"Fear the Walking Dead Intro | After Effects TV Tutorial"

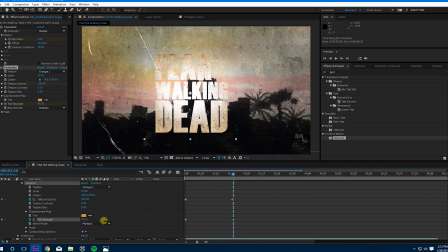[4:09]
so it's gonna give it that yellowish oranges look that it has in the actual video multiplies fine and so let's see what that's looking like okay also we want the yellow to come up from the side the
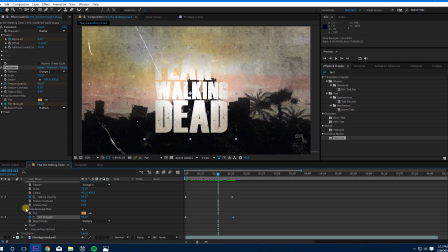[4:28]
bottom side right side so that is under mask okay we want to put this center if we go up here it's like this and we'll put the center down here oh
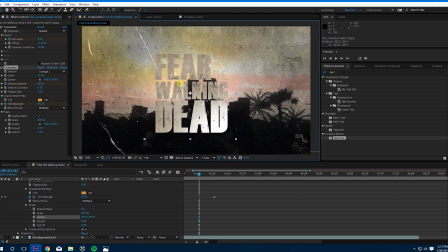[4:47]
sorry we're gonna put the center up here that's gonna be the white part the most white part
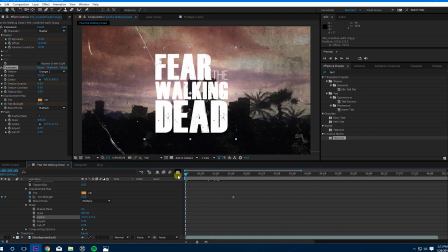[4:52]
okay and then we want the fall off to start at zero set that to zero we want that to go up as I think goes on so it looks like
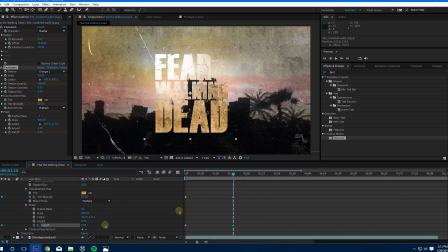[5:05]
it's taking over the fear the walking dead so it's looking pretty good you have this come in a little faster you can judge that for yourselves so it's looking like it's cracking.
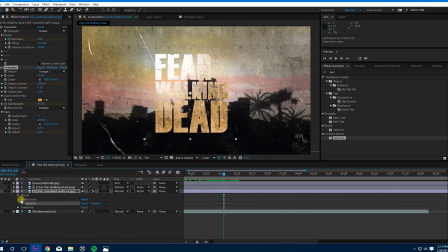[5:21]
We might want a little more cracking, so let's go back up to the exposure. Set this a little higher. Or, sorry, lower. Okay, so we got a little more crack in it.
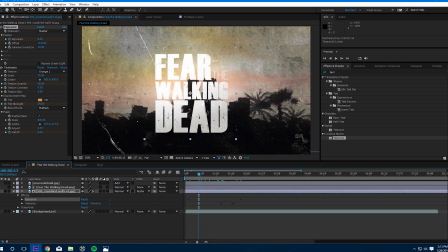[5:39]
The next thing we're going to do is add block dissolve. So what this is going to do is it's going to dissolve the text after you crack it all up so let's add block dissolve it's under transition
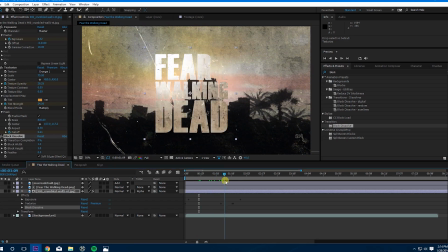[5:56]
we're going to add that we want that to start about at about right there so let's start the transition make it last for a little bit
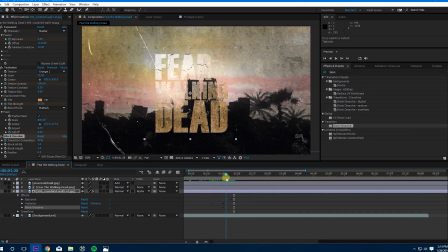[6:09]
go to 100 and it's gone but doesn't look very good so let's change a couple settings block width let's set that at four let's set the feather into 14 so it doesn't look as blocky okay
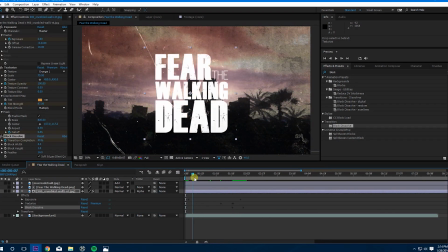[6:29]
so that's looking a little better more like the actual intro okay so now it's cracking it's looking
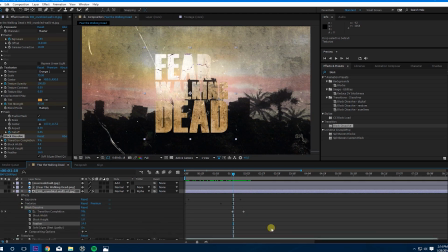[6:36]
like it's cracking right now let's set this back a little bit, so you can see a little bit more of it. Okay, it's cracking and getting worse. Okay. So the final thing we have to do is make it actually crack. So what we're going to do
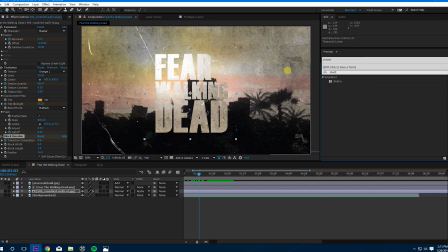[6:56]
is add the shatter effect under simulation.
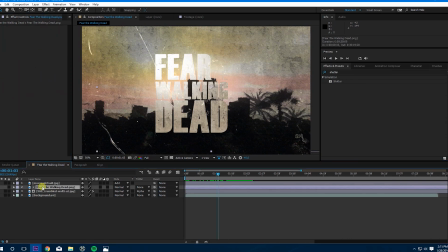[7:04]
We're not going to add it to the crumpled wall we're gonna add it to the actual text
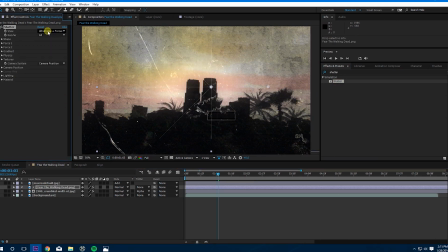[7:08]
so let's add that for the view let's go rendered
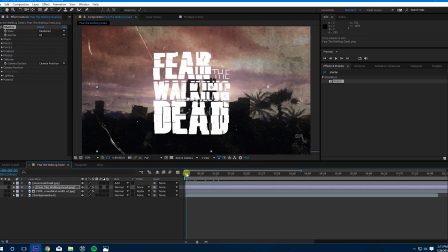[7:14]
so we can see it as you can see it totally messed up our animation
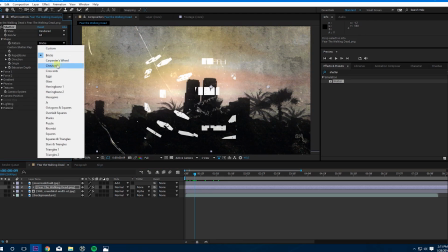[7:19]
already so let's go to shape change it from bricks to glass
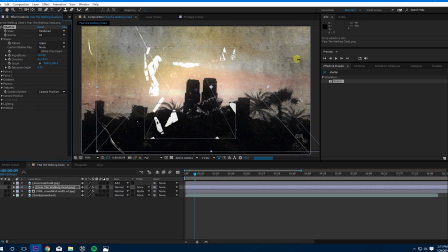[7:25]
make the repetitions about 100 something whatever you think looks good i'm sure that's the best okay so let's change the force of this
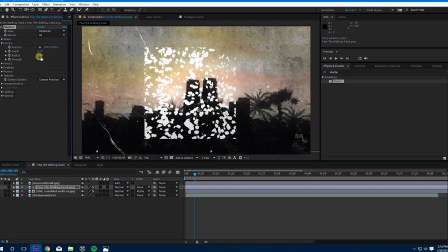[7:43]
uh let's set the radius oh i'm sorry set the radius down to zero at the beginning
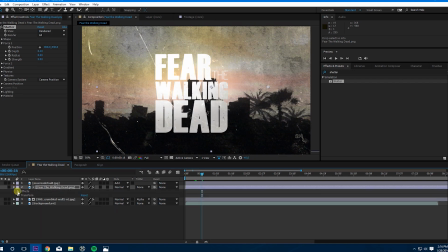[7:54]
okay let's open this up okay